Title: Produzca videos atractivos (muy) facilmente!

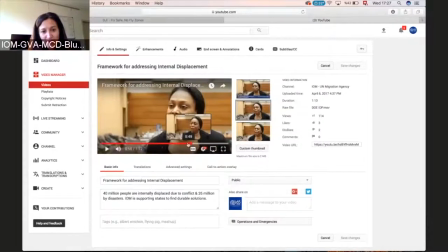Entonces, con eso tapo todas estas cosas y de vez en cuando vuelvo otra vez a
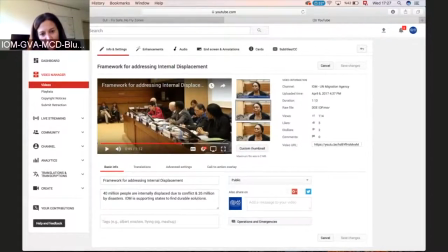la reunión para saber cuando hablan otra vez lo que discutimos hoy. Después de que hablas en general de la idea, dices, ahora lo que se discutió hoy, por eso es importante la reunión de hoy. y ahí podemos otra vez volver a las imágenes de la reunión
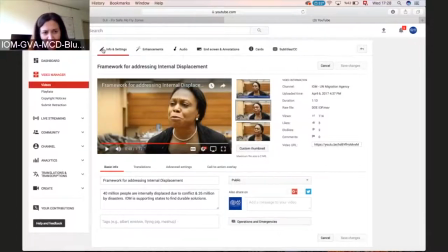y todo entonces, y esto lo ponemos en redes sociales aquí en YouTube nunca, no esperen tener vistas en YouTube, nosotros mantenemos en YouTube más que todos los videos como nuestra biblioteca y para, si quieren compartir con alguien es mucho más fácil copiar este link de aquí,
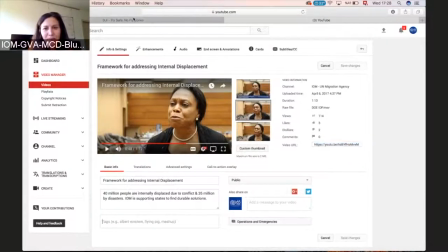que el link largo de Facebook entonces esto, ahora otra cosa que pueden hacer, que seguramente han visto en Facebook como hoy en día los videos son cuadrados claro está,
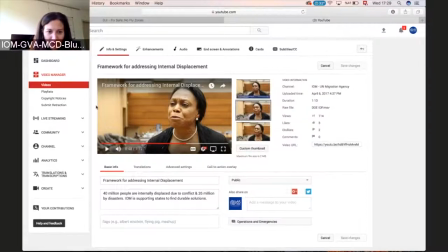pero en realidad el video es horizontal y aquí pegan como dos pedazos de azul o de lo que sea y escriben la mejor respuesta para una pregunta sobre bla bla bla algo interesante y la gente mira el video
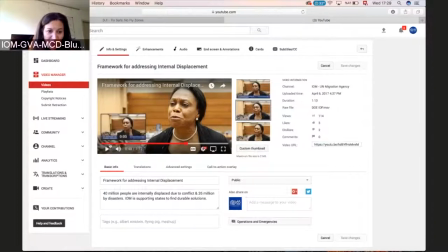entonces esto es otra opción en vez de poner esto lo hicimos hace tiempos lo poníamos aquí pero pueden también en vez de eso esta información ponerla acá en el cuadro y así también si tienen una reunión y hay digamos cuatro personas interesantes que hablaron
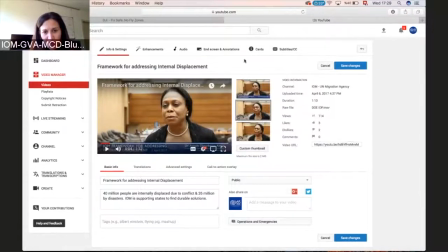no es sino pegar aquí el vídeo sin editarlo y esto queda casi igual el nombre de la reunión y aquí simplemente cambian el nombre de la persona o lo que sea entonces también le dan más visibilidad en facebook porque es cuadrado es más grande y también no es mucho esfuerzo y además si necesitan este clip luego,
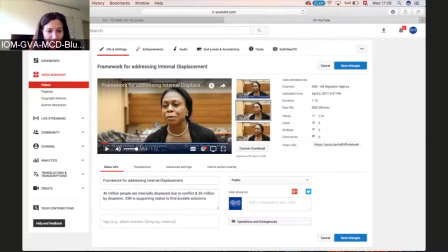simplemente lo utilizan así en horizontal y no tienen el problema del cuadrado con las dos líneas negras a los lados. Ahora también en una reunión generalmente no es fácil conseguir el audio porque estamos corriendo o por lo que sea,
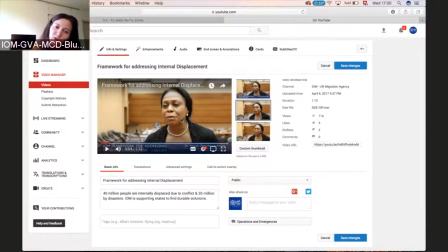pero siempre podemos coger a esa persona un poco hacia el lado, donde hay más silencio y hacer la entrevista ahí. Ahí se acercan a la persona para que se vea más la cara porque puede ser que sea una sala de al lado que no tiene nada que ver.
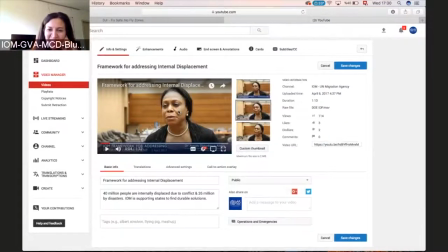Y ahí garantizan que tienen un buen audio en vez de intentar que la persona hable en la sala donde hay ruido. Es importante hacer dos o tres tomas generales de la sala, de la reunión, de la persona cuando habla,
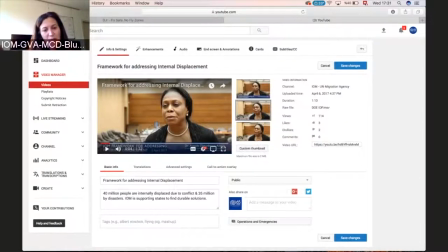cuando la persona está presentando sin usar el audio. Simplemente mostrar que la persona está hablando porque eso nos explica visualmente que esa persona ha hablado en esa reunión y ha sido una persona importante en esa reunión.
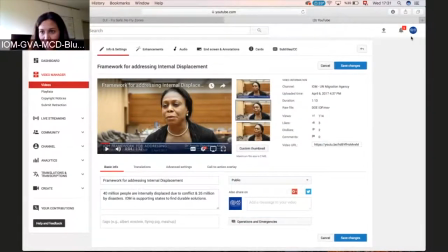visualmente nos ayuda con eso. Un momento, voy a mostrarle otra.
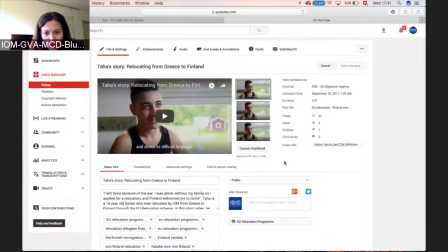Esta historia de este chico, otra vez ven,
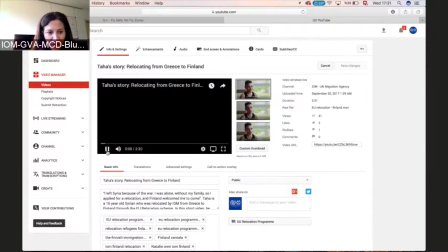verán aquí, aquí también estuvimos hora y media, no mucho tiempo,
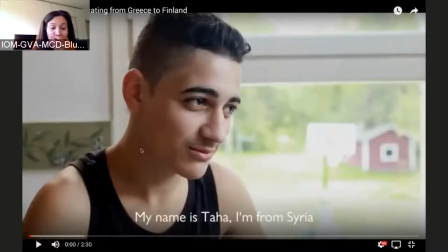pero está contando algo muy íntimo, es su vida, es su historia, es lo que pasa. Lo que en la sala era muy oscura, entonces obviamente nos venimos directamente al lado de la ventana y ven otra vez la persona mirada en esta dirección
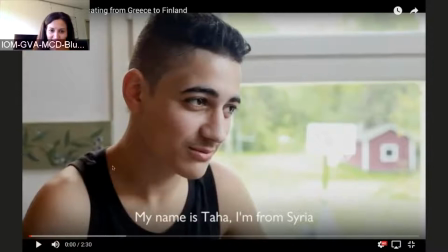la luz viene a la cara el lado oscuro es donde la persona no está mirando siempre y cuando estamos tan cerca conectamos más especialmente en las historias de beneficiarios porque
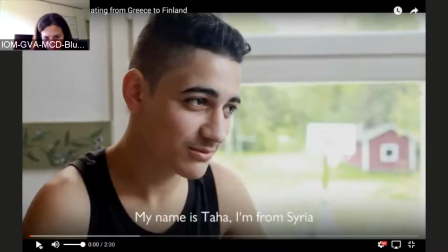están contándonos algo muy íntimo de su vida
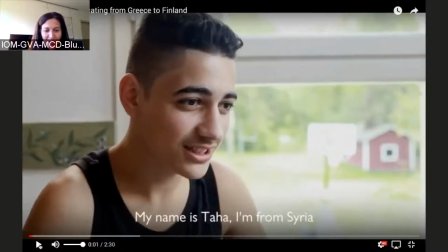entonces es bueno acercarse un poco Y generalmente las expresiones van a reflejar lo que están contando.
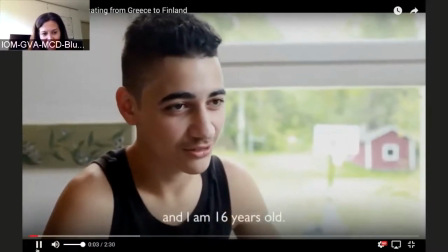Y eso nos atrae mucho. Ven aquí a este chico un poco tímido.
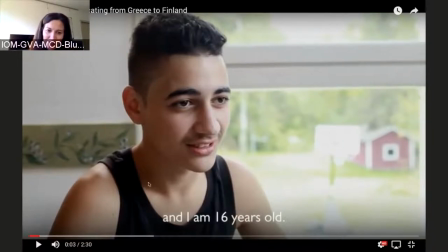Pero como estamos muy cerca, se entiende lo que dice hasta en su cara.
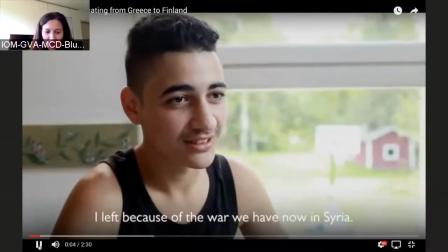Entonces es muy importante hacer eso. Otra cosa aquí. Este chico está hablando de Siria.